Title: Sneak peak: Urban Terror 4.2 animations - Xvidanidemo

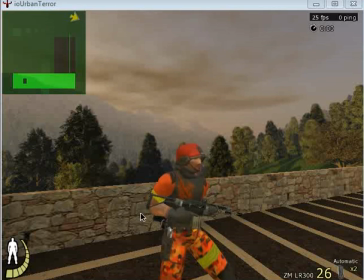[0:01]
Hey everybody, some of you have been asking for some in-screen shots of the upcoming Urban Terror modification in version 4.2. So I thought I'd go ahead and throw something out there to give you a better idea of just what's coming in the way of new animations.
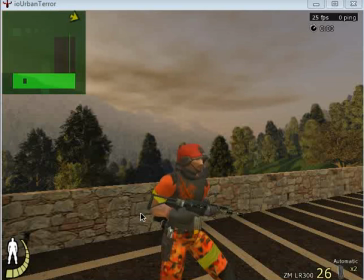[0:21]
First off, this ain't going to be no production-grade demonstration of what's going down in my end of the world, but rather just throw something out there to give you guys a little something a little bit more than just rumor
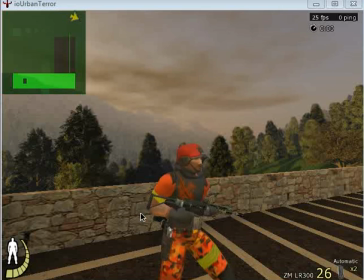[0:34]
and actually visually see what's going to be occurring throughout the whole animation set. But as you can see, Tom on our screen here is uniquely different than from before based on its key pose idle stance.
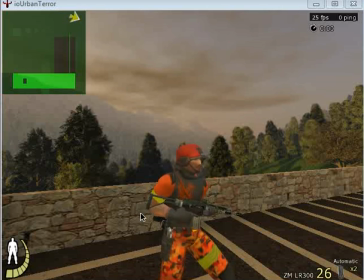[0:50]
This is normally the stance that you would have in any kind of different situations, be it if you're walking, running, crouching, or whatever. This is going to be the key point from which all other types of animation is going to flow through. As you can see, the idle stance is a little bit more, shall we say, animated than it was before.
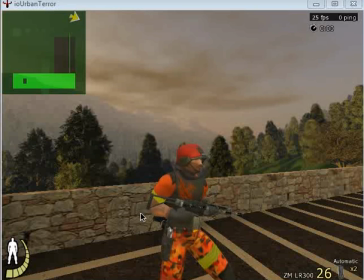[1:09]
This is due to some coding changes that have been made and that allows various objects, particularly the player model, to animate based on any given part. So the model here is made up of three distinct parts, the head, the torso and the legs.
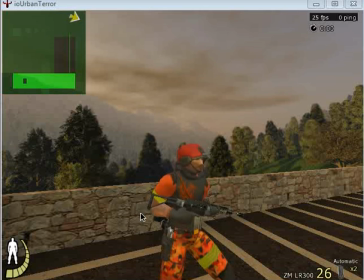[1:28]
So each of these needs its own little animation sequence. The bug over it all though is that because of the need for the character to move throughout the scene, any type of animation that was originally applied to the torso would be reset every time the character moved over and on the even surface.
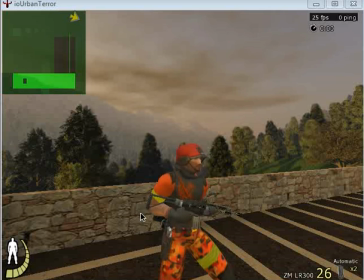[1:45]
So it really made it look like a real chicken plucker type of animation. And you couldn't really dial in anything, any smooth type of transitions. So normally all you would get for torso and head is a single frame animation that you would never have to worry about being reset.
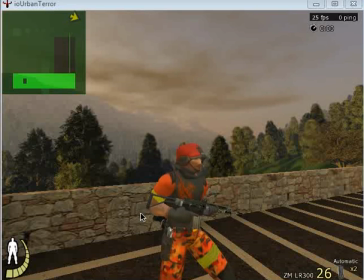[2:04]
That's why in the current version, the player model would have the rifle up into its normal firing position, because you really couldn't add any other types of animation to it beyond that, because each time the character would move,
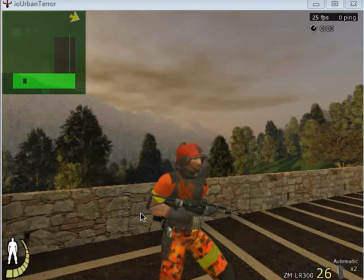[2:22]
it would reset. that doesn't do that anymore and as you can see the character now has a much more fitting idle sequence to the chest torso we're doing a little bit of heavy breathing because we are kind of running around the head's a little bit more a little bit more wobbly there are
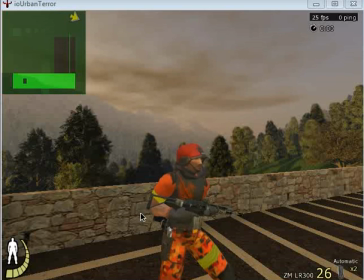[2:39]
plans of hopefully being able to get the head a little bit more involved so we can add some expressions or the look of fear when they when they get their ass toasted that kind of thing probably the first First thing you'll probably notice when
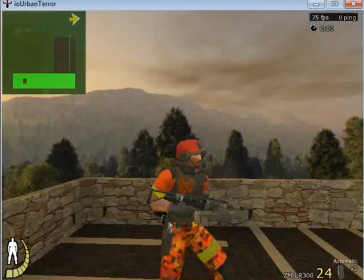[2:53]
you fire up the game is how the character
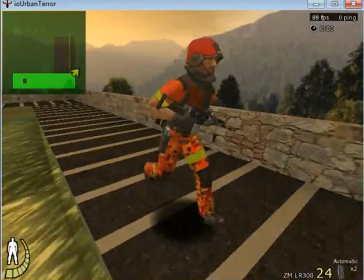[2:58]
now moves. So if we go into a run position, you can see that the weapon is held much more
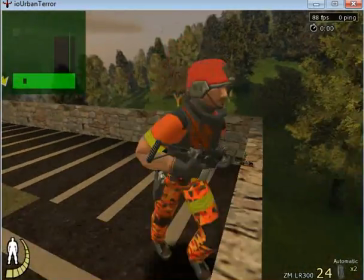[3:05]
comfortably and there's a lot more energy into the character moving forward.
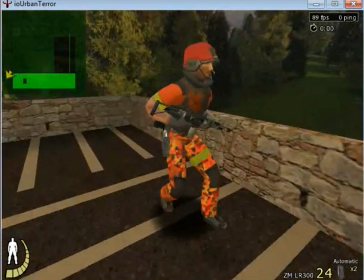[3:12]
Same thing with moving a little bit backwards. the only real issue is a slight resetting of the torso,
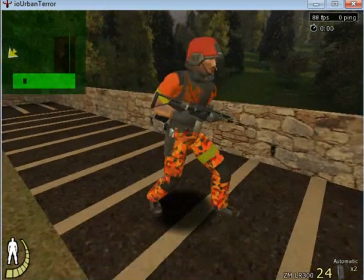[3:19]
the torso cycle, each time you move forward.
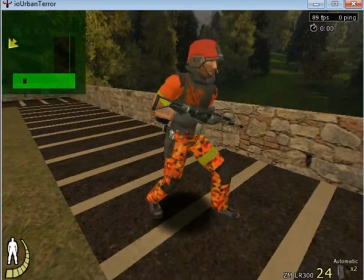[3:23]
Once again, remember this is in production kind of stuff, and this is the kind of stuff that's going to be fixed.
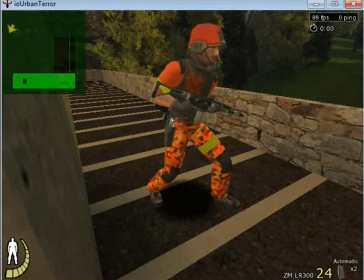[3:28]
So if you see something that you think you'd like to point out, by all means do so,
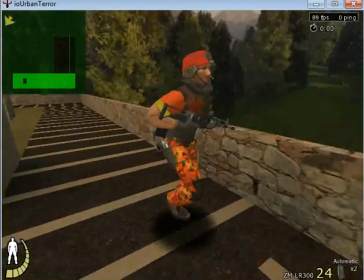[3:33]
but be sure that I am and we are aware of those little flaws within the animation.
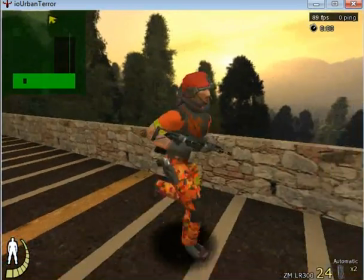[3:44]
So this would be fitting for a visual cue that the character is just
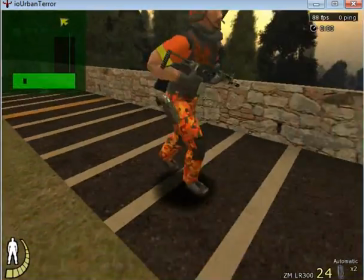[3:49]
simply running around and moving normally from its idle position.